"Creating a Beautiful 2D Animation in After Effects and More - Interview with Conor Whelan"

and the compositions because like there's so many composition kind of rules I mean they're not rules more like guidelines sure but there's a lot of composition kind of techniques that i really wanted to work on as well and i was like reading a lot about composition and converging lines pointing towards the subject and how to draw um people's attention to certain areas of the frame so i really wanted to kind of learn a bit about that as well and work on that and
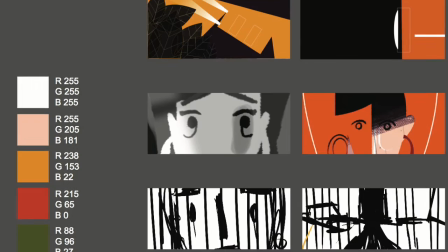then color kind of came after that and i wanted a really limited color palette because um again kind of just i wanted
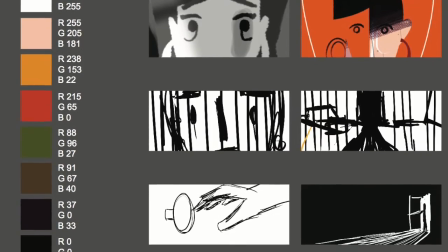a real like kind of 60s 70s color patch and if you ever look at photos like pinterest boards full of
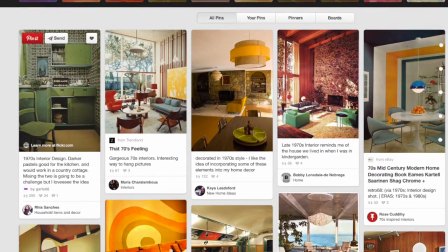70s interiors and it's all like orange and brown and these weird like olive greens
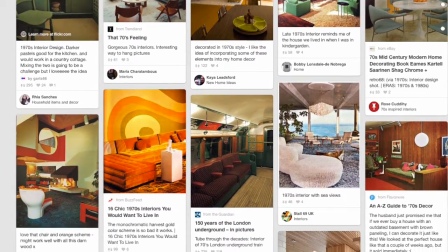and it's so funny because those colors would be considered actually they're probably coming back in fashion now they're kind of gross now for interiors so i wanted to kind of reflect that in
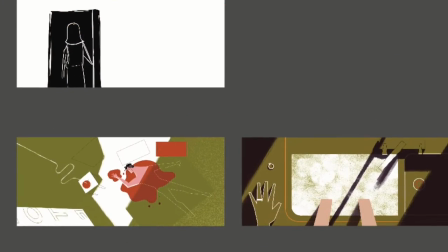in the animation itself so there's loads of oranges actually just looking at it now and that kind of weird kind of almost sickly olive green and loads of like black and
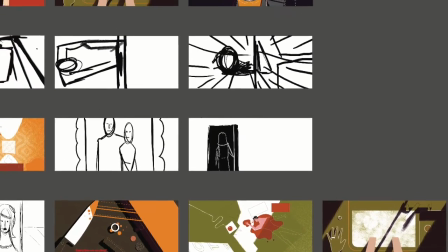everything as well so yeah it's kind of just about getting the mood of the piece to match the colors or to get the colors to match the mood you know and then do you go through it animating it uh in order chronologically or are you going to know what i really want to do this bit first i'll do that bit i do often i leave the most difficult shots to the end because i think by then i'm kind of like in the zone and i can do it so i start off with usually the not the simplest but the least tricky i'd say um and also yeah there is a certain element of like oh i don't feel very motivated this week so i'll work on a shot that i really want to work on and then i'll save the kind of the more tedious shots that are kind of necessary to tell the story but aren't really that fun to animate and you should save them for a day that i'm feeling really enthusiastic and happy and able to work on this stuff but uh yeah so like some and some shots take a lot longer than others particularly the the cell animated ones like i'd never really animated hands before and it's a minefield so i had to take so many reference videos
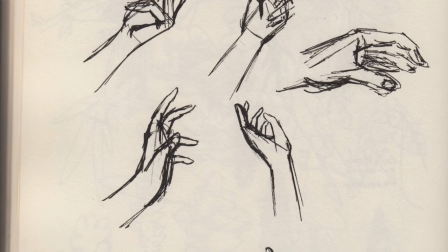of like my friends and myself like opening door handles and looking up how people do it and it's the sort of thing that you do instinctively
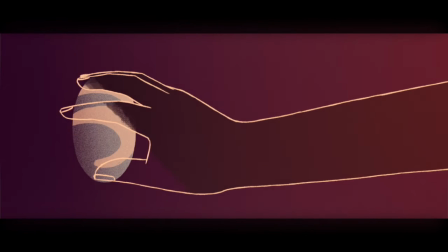open a door handle but when you try and think about how you open door handle So it changed completely.
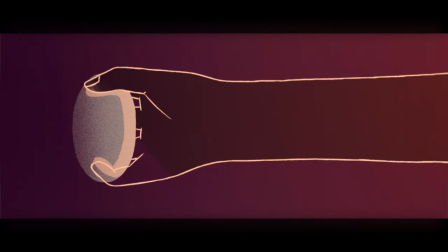It looks like, I don't know, it was a nightmare trying to do that. But again, it's really, like, I'm really pleased with how it turned out. And I, like, obviously learned a bit about it. So now I'm less daunted by the idea of animating hands.
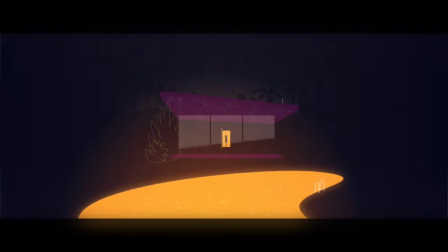So when you're saying cell animation, that would be the more sort of traditional sort of frame-by-frame... Yes. I mean, cell is probably the wrong term to use because cell, I think, is on actual traditional plastic cell. But it's kind of just a catch-all term for a frame-by-frame animation. So I do that with the Wacom on the computer, using TV paint. So how much of this is frame by frame? It's kind of mixed. Like, it's kind of mixed media.
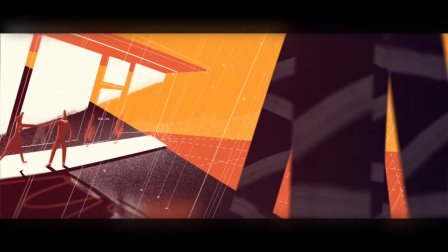So say, like, the shots where the shot at the beginning where the couple, where he kind of runs around the car and runs up to the door, and they kind of embrace that style animated.
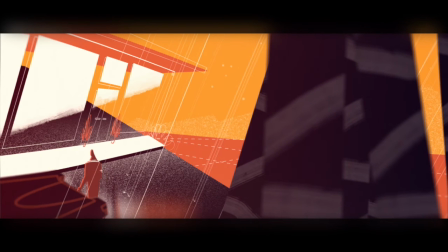And a lot of the kind of, excuse me, a lot of the kind of wide character shots would be style animated, whereas a lot of the close-ups would be a little bit mixed and again that was another thing I kind of decided at the beginning when I was determining the style I
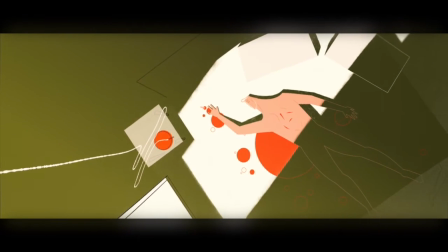wanted a really mixed media effect so I wanted like really sharp hard vector lines combined with kind of more hand-drawn like humanistic and rough kind of boiling lines that jitter and then also to throw in kind of that that grain texture which I use a lot thread and and the kind of
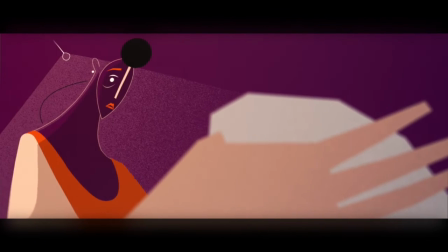painterly texture as well which are all just like photoshop brushes brushworks I made a load of animated textures at the beginning and then use them throughout the piece. So yeah, I'd say about, I don't know, 30% of it is like frame by frame animated. Sometimes on the close-up of Ellie, let's call her,
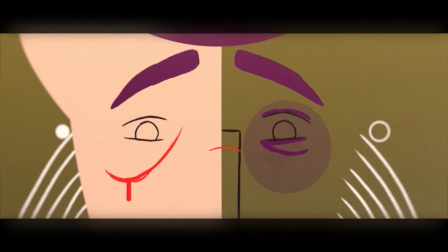like her face might be a vector shape done in After Effects, but then her eyes and maybe her lips and her ears might be cell animated.